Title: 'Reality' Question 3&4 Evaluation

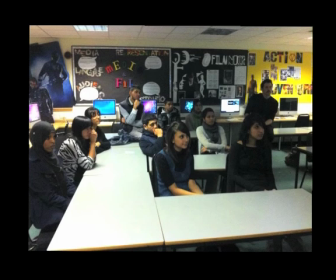3s
Halfway whilst editing our teaser trailer, we showed our audience what we've done so far. We used our mobile phones to use a voice recording so we could play back and listen to our audience's thoughts and suggestions about our teaser trailer so far.
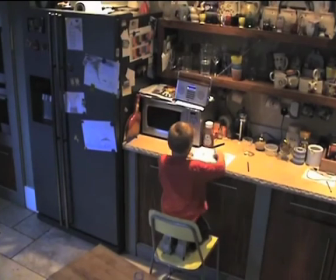16s
Our first original location for our teaser trailer was set in a kitchen.
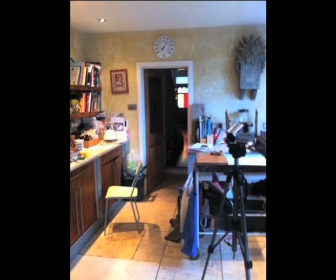20s
We used this location as we felt the atmosphere would feel homely and warm, so we could contradict this as our character Ben defies his portrayal of an innocent child.
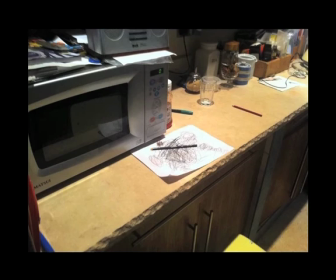29s
We had decided to use this kitchen as our character would draw his pictures on the worktop and put them up on the fridge. However, from our audience feedback, they asked us the question, does it need to be in a kitchen?
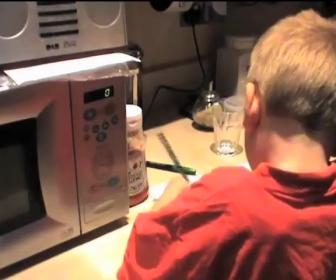43s
We were suggested not to use a kitchen as it was quite cramped up and the microwave stood out as the main object.
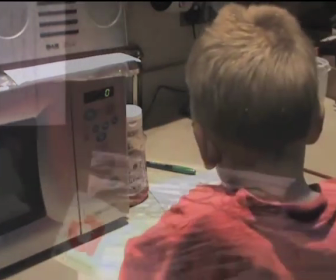50s
This took away the attention from the narrative of our teaser trailer. We took this into consideration and decided as a group to use a better location.
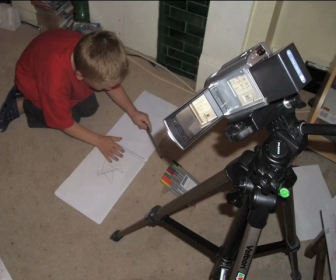58s
We therefore used our character's bedroom as it was quite simple, and this brought all the attention onto him and his drawings. Also, from our audience feedback, they said to us that they do not like our titles as they do not link with the supernatural thriller genre of our trailer. We took this into account and changed our titles to make them fit our genre.
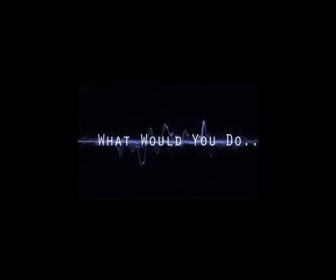79s
We used a sound wave effect on top of our titles as this links with the breaking up radio signal effect in our voiceovers in our teaser trailer.
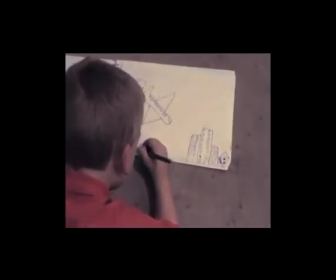87s
We found that this looked more effective and our audience liked this a lot more as it fitted in with our actual trailer.
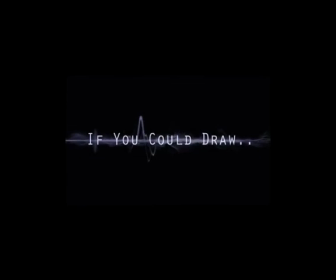94s
Our target audience also felt that our titles were too far apart from each other.
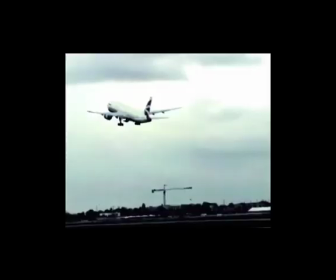100s
Therefore, whilst waiting for the next titles to appear on screen, they were forgetting the previous titles. It is important for our audience to follow these titles as they tell the story of our teaser trailer.
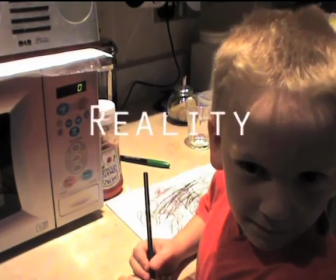113s
Towards the ending of our teaser trailer, when our title reality came up on the screen, we overlapped this on top of the background image.
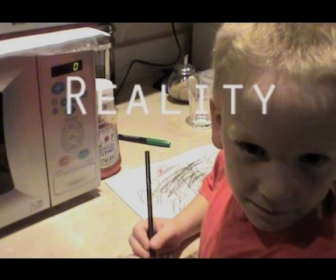120s
Our audience said that this was not effective as we already have good footage, but the end is ruined by overlapping the title onto footage. Therefore, we looked at different ways that we could make the title appear onto screen in an eye-catching way and decide to cut to black and then our reality title appears. To make this more effective, our voiceover in the background states the word dead when our title comes on screen. Our audience said that this was developed than just cutting to black as it gives a daunting feeling.
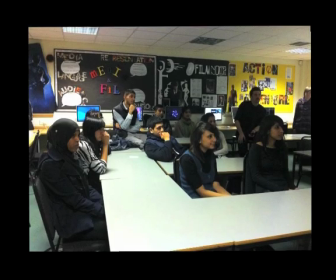155s
Moreover, our voiceovers in our teaser trailer had to be perfect, otherwise our trailer would not work.
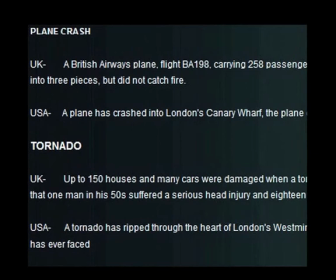161s
Initially, we had written up our scripts for our voiceovers. We read these scripts to our audience, but they felt that the scripts did not follow industry standards.
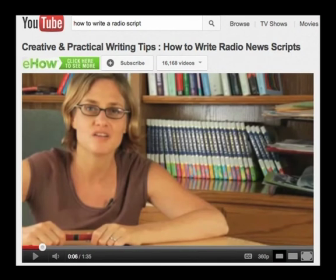170s
Hence, we did some research into how some news report scripts are written and what conventions make a good news report.
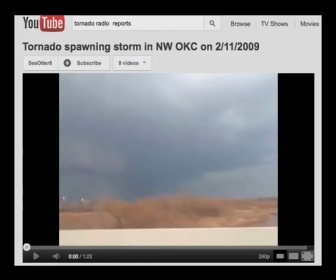178s
Originally, we had used ourselves and other students to record our voiceovers.
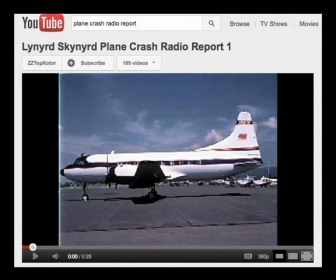182s
However, when looking back at this and listening to these voiceovers, our audience suggested using people with different accents.
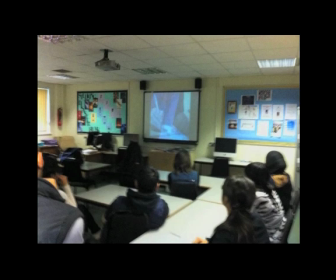189s
We took this into thought and recorded our voiceovers again. This time, we took our audience's feedback and used one male and one female.
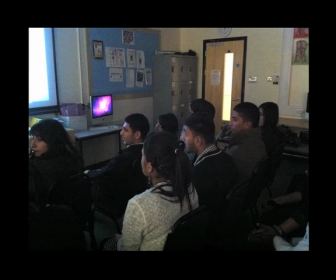199s
For our female voiceover, we used an American teacher, and for our male voiceover, we used a drama student as he can act and exaggerate on the disasters which have occurred in our teaser trailer.
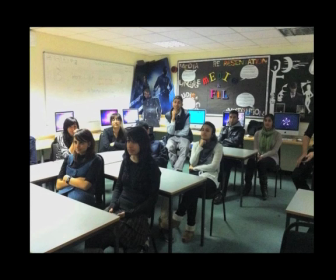210s
Using an American and British voiceover, it made our teaser trailer more appealing to a mid-Atlantic audience. This links to our institutions we used in our teaser trailer.
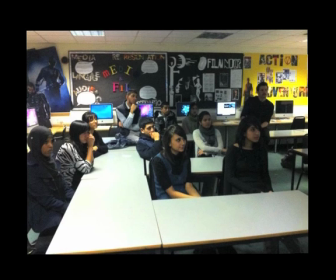223s
When our final teaser trailer was complete, we asked the same audience what makes our product better from when they last saw it.
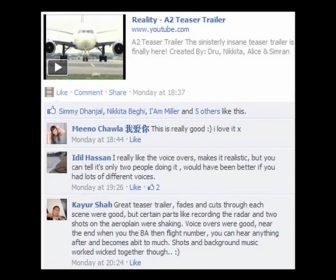229s
We used Facebook to upload our teaser trailer onto as this is a popular social networking site. Before we started filming footage to our product, Alice made a rough cut of our teaser trailer so our target audience would watch this and understand our key concept.
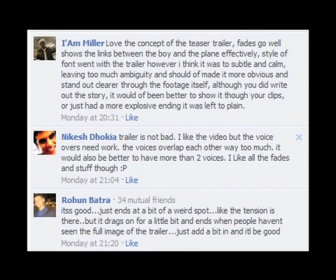245s
We were given feedback on our audience's thoughts and other ideas they had to improve our idea.